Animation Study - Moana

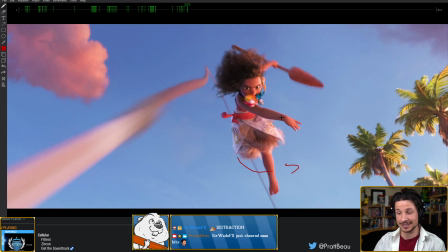Oh, and I wanted to mention this earlier, but that Whack-'em 1 video you did was amazing. For anyone who hasn't checked it out, check out Sir Wade's Whack-'em 1 video. It's really cool, especially for those of you who are interested in getting a tablet, and especially a screen tablet.
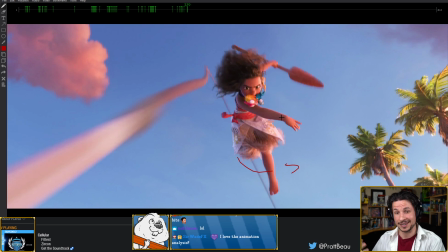It seems like a really cool thing. I haven't tried it myself, but from the video, I'm kind of tempted. So thank you again. Hey!
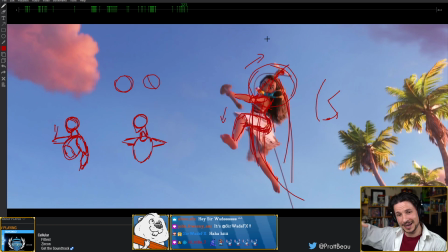So we've got this really extreme anticipation in here, building up.
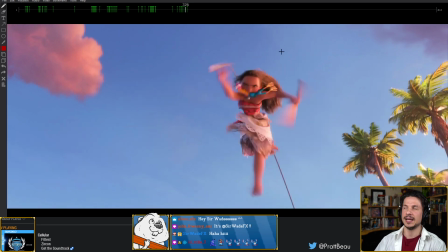And now as she throws, it goes very quickly. And this is one of those things that could be very easy to kind of over animate. Big motions like this, you might want to push the big anticipation and then throw,
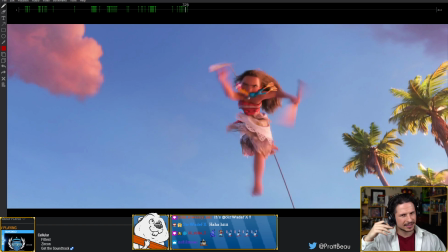and then it keeps on going, and there's a lot of motion and a lot of stuff happening.
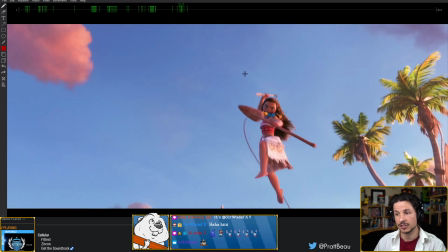If you really break down this scene, there are basically 3 poses,
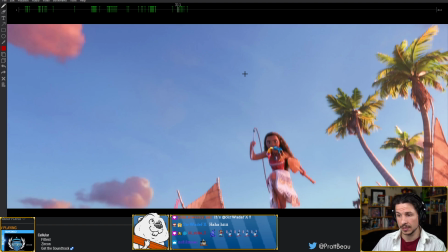and they just transition and hold between them. So you've got this kind of straight pose here where the leg is leading. Everything is kind of a dragging pose. Everything is kind of dragging as the head and the body move upwards.
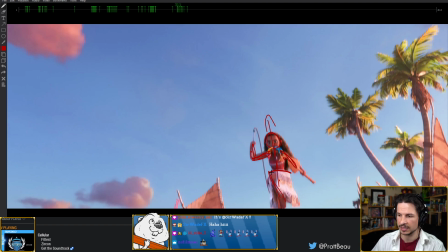And as I draw it out, you can see that a little bit more clearly here, how everything is dragging from this point that's being pulled upwards.
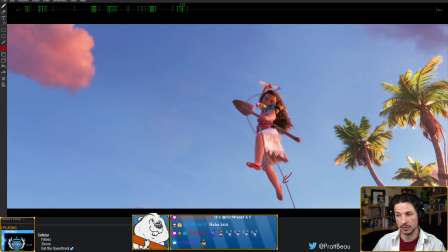Then it hits pose, so that's pose A. Then we hit pose B, and it stays there for a long time. So I would say pose B actually probably hits right around here, and then the rest is a moving hold.
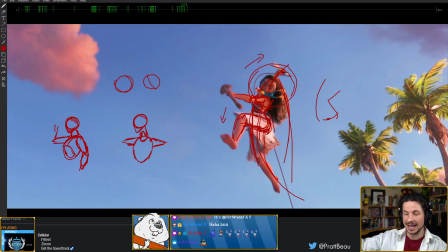So that holds and just keeps like exaggerating and exaggerating for about 6 frames.
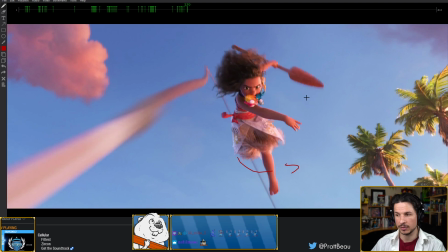And then whew, she throws and she hits this pose, pose C. And she stays in that pose.
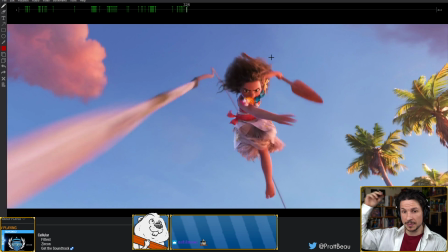So this whole shot here of her jumping up and throwing really consists of 3 key poses
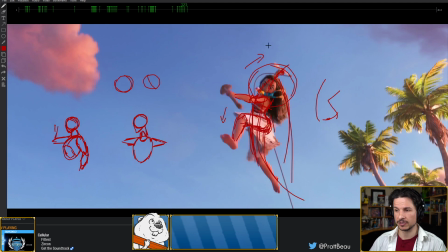that transition very quickly between each other. So for example, this is the start of the motion. The foot's kicking down, the harpoon's starting to move forward, the oar is moving screen right. So let's say that's 324, the beginning of the motion.
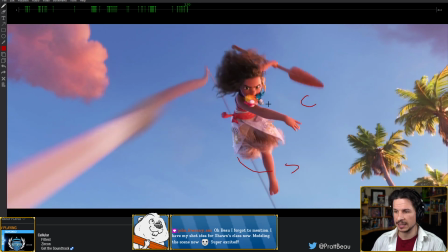And it stops and hits the next pose about 329.
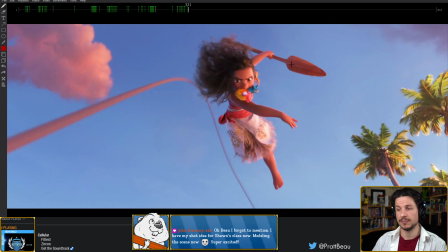So 5 frames, and then the rest is a hold.
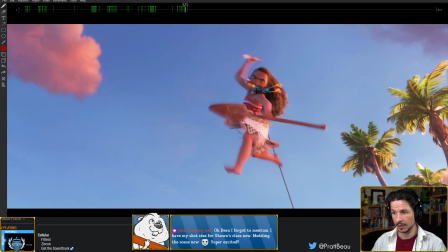So really exaggerating that. The other thing that they're doing is that they're exaggerating things, how to phrase this in a clear way. They're making sure that the eye direction does not get muddied.
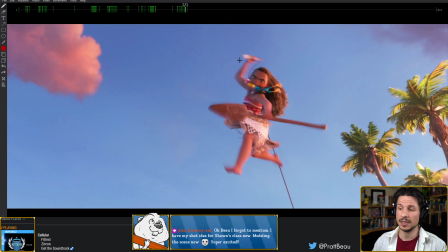So what I mean by this is, as they're moving, it could be very easy to have the foot kick out and maybe kick out way over here as she's throwing.
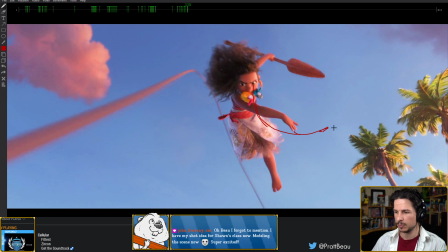And in the last pose, like really push this line of action because we want to make a reversal. We had this big anticipation here, or maybe better yet, oh, we want to reverse it.
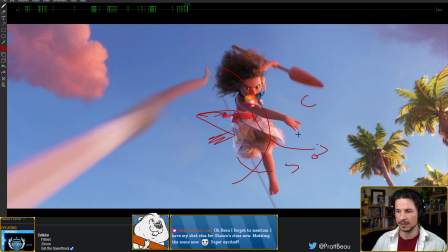So the foot's going to be up in the air here, and then there's going to be a big throw like that, and really just push all these different elements. But if we exaggerate just willy-nilly, without thinking of the construction of the scene and what the audience should be looking at,
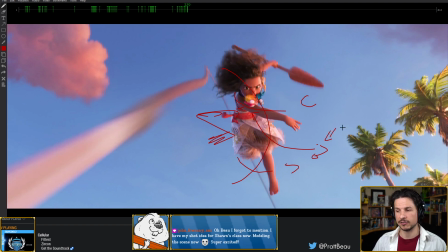we might end up creating a scene where the audience is looking at her foot instead of at the spear that she's throwing. So instead, what they do
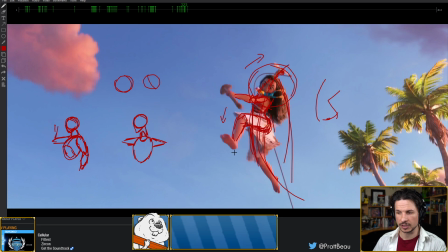is the foot, it starts the motion. It kicks down, big spacing right here, right there.
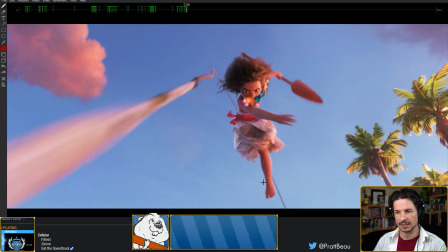And then it just kind of stops. It eases in and stops as the arm now continues the motion.
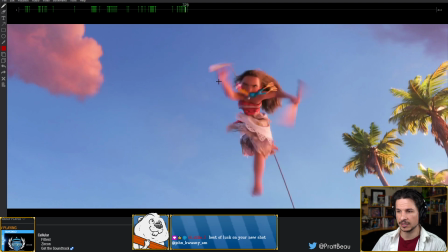So we get ease, faster, really go through, and then look at that spacing.
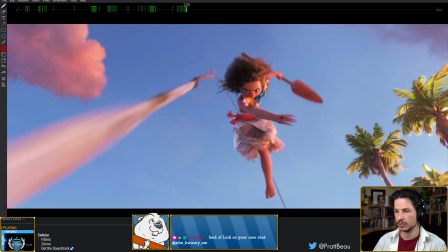Throw, and then the hand keeps moving, and
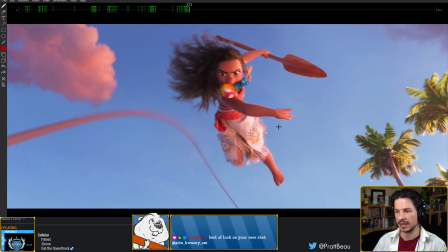we get this nice subtle overlap in the hand and the drag right in there.
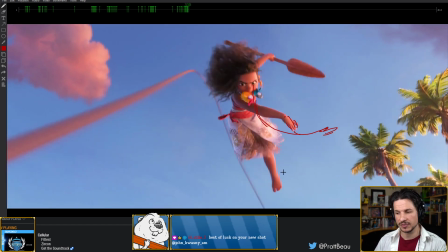So they purposefully stop the foot from moving.
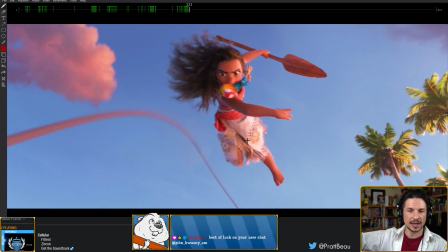In this part, it's just kind of slowly dragging back, drawing no attention to itself,
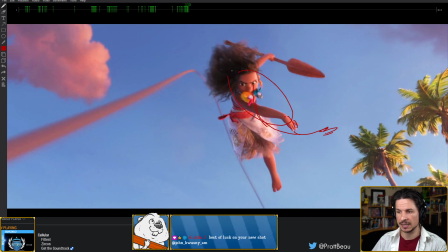so that our gaze is entirely on the arm and the face.
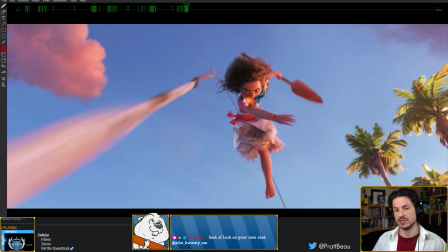So as you're animating, especially big actions, be very aware of where you want the audience to look at. The audience will often look at either the thing that is moving the most or the thing that is moving the least. And it depends on how you frame it up.
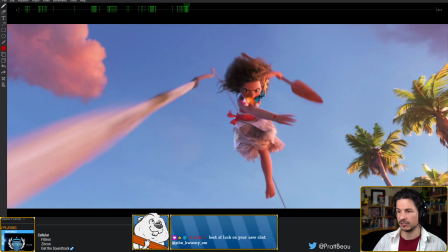And I'm actually going to show another shot after this that kind of goes over that concept. And I forgot to mention, I got my shot idea for Sean's class. Nice. Definitely show me the modeling when you're done. I want to see that.
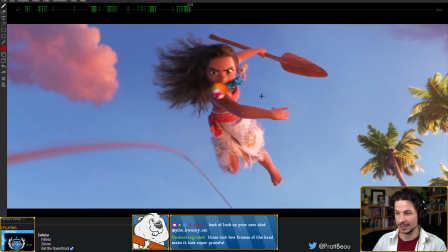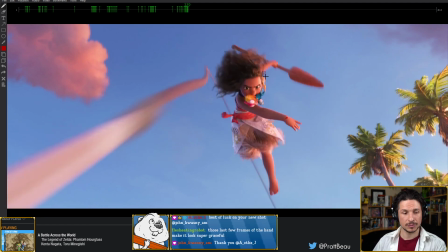So coming through, beautiful throw. Once again, really pushing that overlapping posing. So the shoulder is way in front. The body is kind of coming through here. The other arm way back here, if we could see kind of an X-ray of the scene.
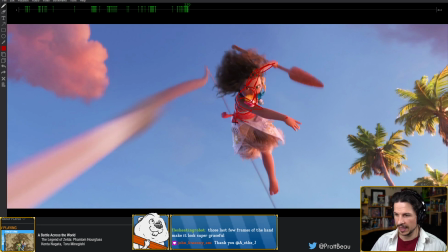The hips really exaggerated. So the body is rotated this way. The hips are rotated the other way. So this hip is forward. The other one is coming back. And let me double check here. Yeah. So the other leg is, you can kind of see it right here.
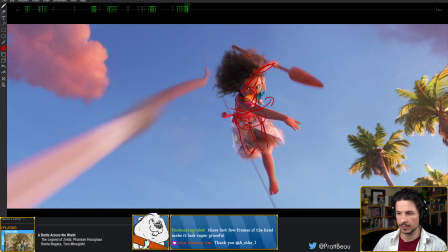But there's this twist in the body. Makes it dynamic. Anytime you can add a twist, it's the contrapposto concept. This is more interesting than if the shoulders and hips are the same. But if you think about it in 3D, you add another dimension.
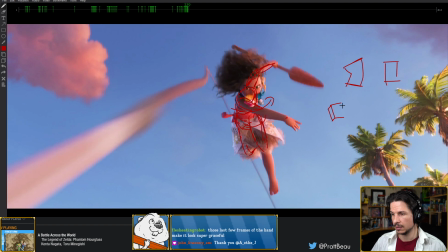If we've got an object, oops, perspective, my curse. If we've got an object like this, and then we rotate another one like that,
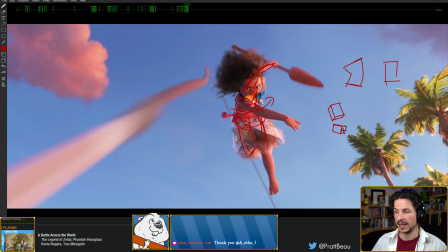this creates a dynamic feeling as well by having opposition to each other. So this is kind of like contrapposto level 2, adding that extra depth in there. And it's just contrast. That's the big thing, contrast.
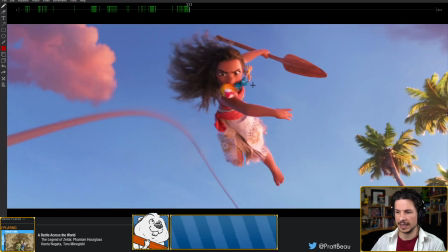So she comes through, and as that pose kind of evolves,
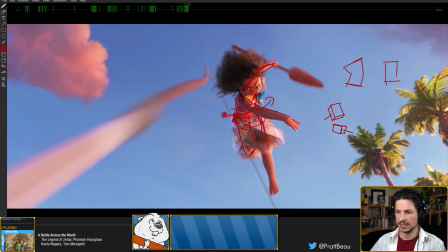it goes from this really nice dynamic line of action through the arms,
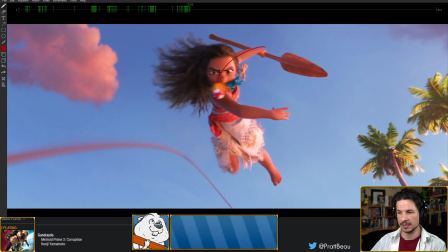and then the entire body kind of becomes a line of action.
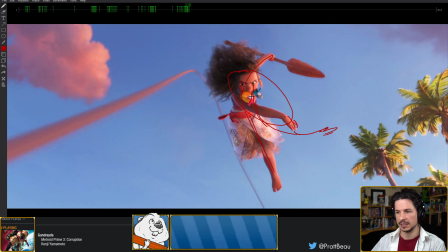So it's the same pose, but it's softening up after the throw.
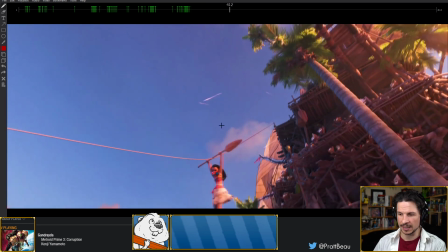And then this was the last one I wanted to analyze on this, was the swing here.
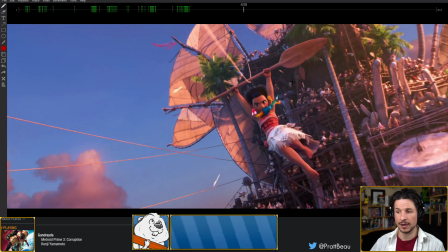Again, just to show the power of contrast. This is right to camera. Her arms are twinned. They have no option not to be because she's holding on.
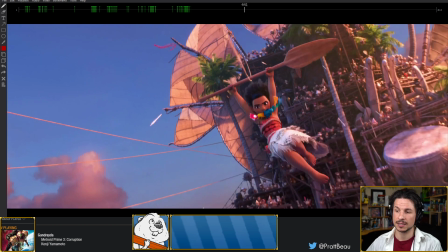And yet the pose is still dynamic because they are pushing the twist of the body. If you look at the rotation of the chest, it's actually, we can see a little bit more of this side versus the other.
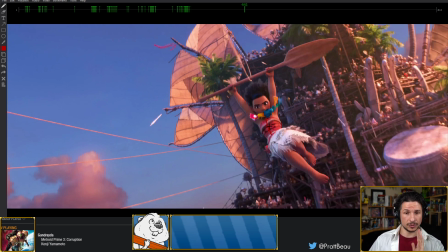So she's got a slight rotation to her torso to camera. Not only that, the shoulders are at a slight angle. So they're not just perfectly straight.